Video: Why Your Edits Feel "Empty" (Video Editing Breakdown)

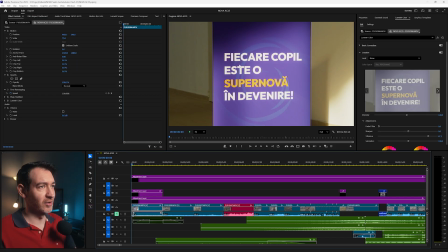Obviously there's some warp stabilizer on the clip itself, and I also have another Lumetri color to bump up the brightness, the vibrance even more, because the colors on the banner here weren't as punchy as I would have liked.
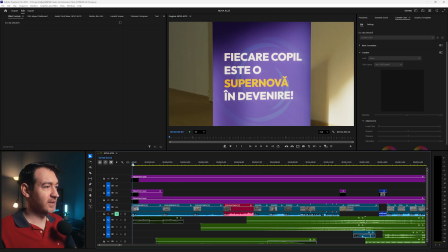So this is how we start.
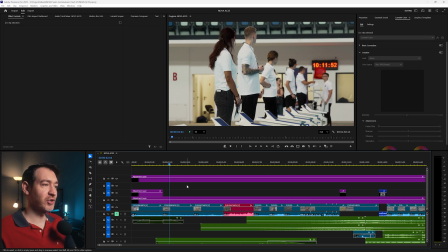We start out with this, and then we go in a few shots just to build that anticipation.
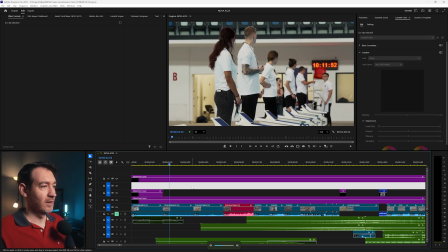And if I unmute this and listen to it, they go hand in hand with the song.
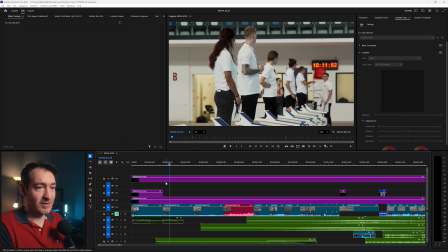We're just building anticipation for things to come. Everything is chill. It's a whole bunch of expectancy here.
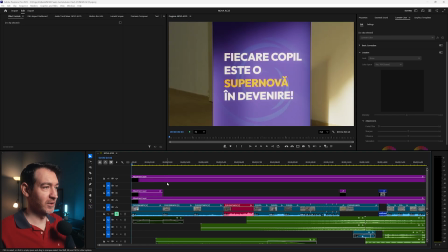So let's play it again.
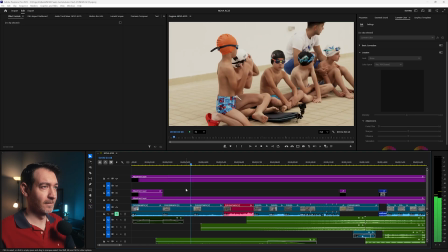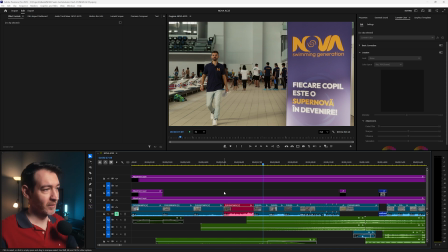And up until this point where the music starts to ramp up. So we have the intro, we have a bunch of shots.
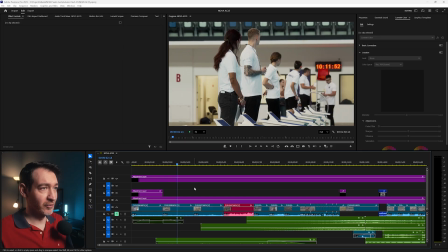These are the referees, they're getting ready.
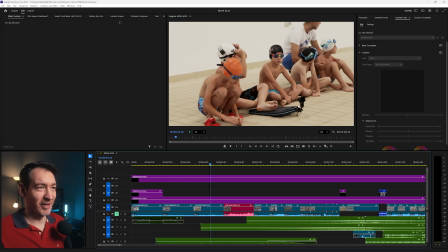We have shots of the kids waiting, and you can actually see here the way that I mounted the GoPro,
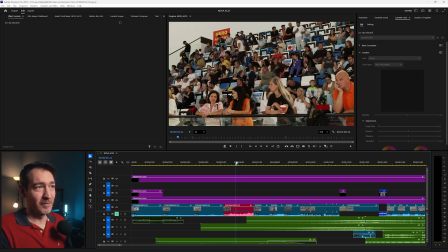and also shots of the parents, because from my experience in these types of competitions, the parents are way more nervous than the kids are. So it was important for me to get a shot of them just waiting, you know, just being anxious for their kids.
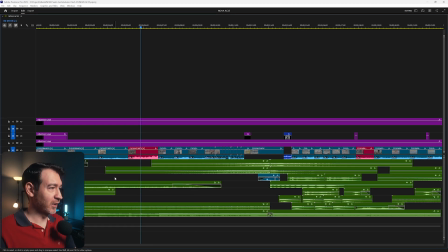And in terms of sound design, what I have here, I have this part. This is a shimmer, if I'm not mistaken. Yep, crystal glass.
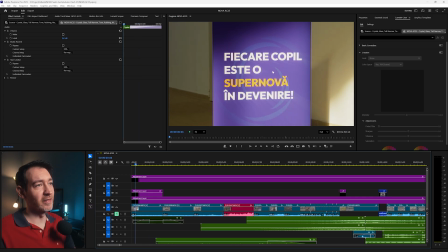And this is strictly for this part when the shimmer, not the shimmer, what's it called?
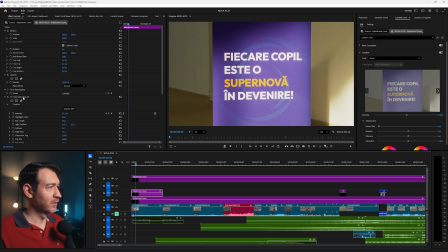The volumetric rays turn on. You can hear there's a light ding. Yeah.
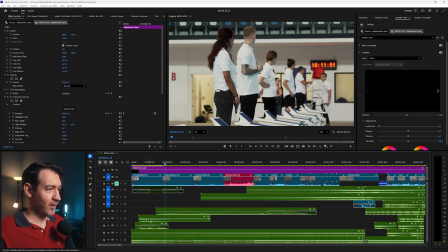And we also have, just let me pull this up. We also have some wet power up swoosh.
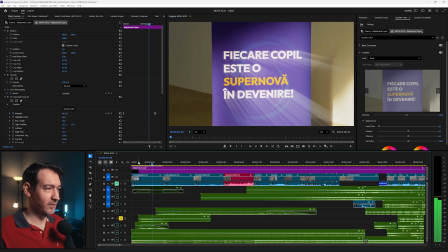So I'm gonna just solo this one. Again, for the light rays. It's always a good idea to layer your sound design. The more layers you have, the fuller the sound.
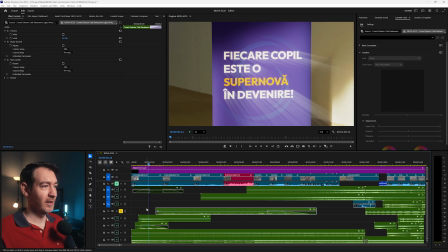And this one, this is just an exterior. So if you hear, this is just crowd, because it felt a bit empty when I'm showing people.
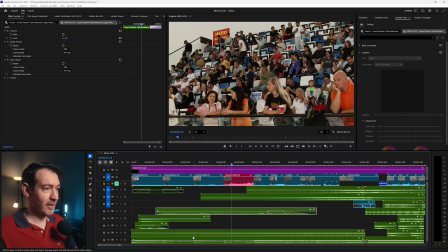People talking, just the hustle and bustle of the place. And this one, this should be into the deep.
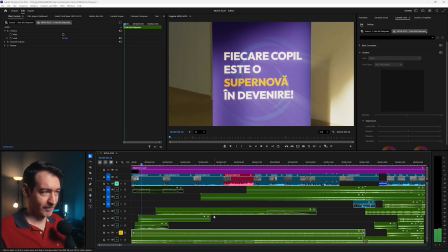This is just to add a little bit more atmosphere. It's low rumble,
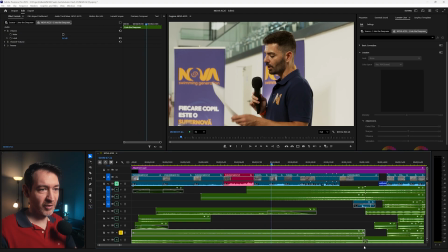but it also rises all the way up until this song actually starts and we're really off to the races.
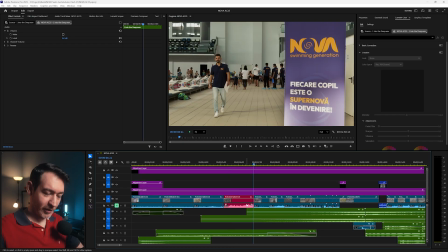So this is the place where the music starts to ramp up. And it's fitting, I chose this shot. This is Christy. He's the organizer, the owner of Nova. He's the one that usually gives a speech at the beginning of every competition.
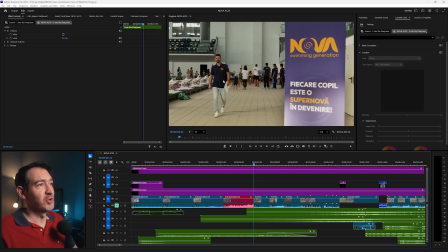And this one was no different. So you have him walking towards the podium. The podium is here on the right-hand side, and this is where the microphone is at as well. And I really like the framing of this shot because I kept the banner in shot, and you see him walking.
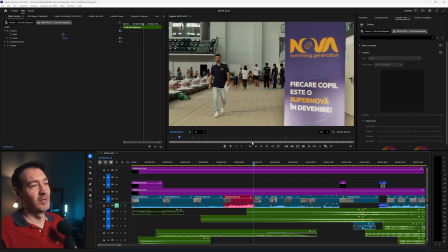He's actually looking towards the banner a little bit. So this was a pretty cool shot, at least in my opinion. And we're building up. So we have Christy. He's giving the speech.
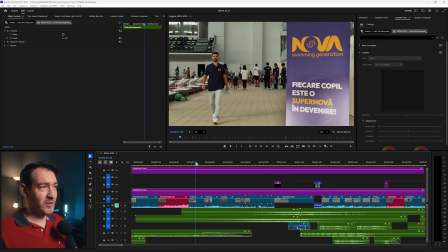And this, a whole bunch of shots. So we have Christy, he's giving the speech.
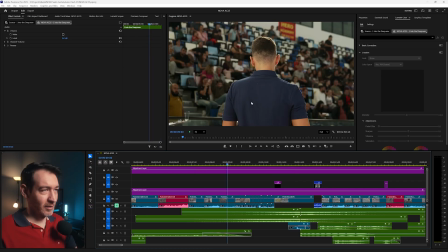Another shot with all of the parents, because that's important, because he's giving the speech for their benefit, not for his or for the kids, because to be honest, they're not listening to anything. So it's mainly for the parents. And then, let me just mute this.
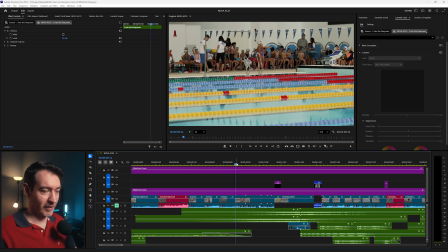And then we start ramping up with a succession of, and you can see here, shots that are less and less frames. So we have more shots up until the crescendo.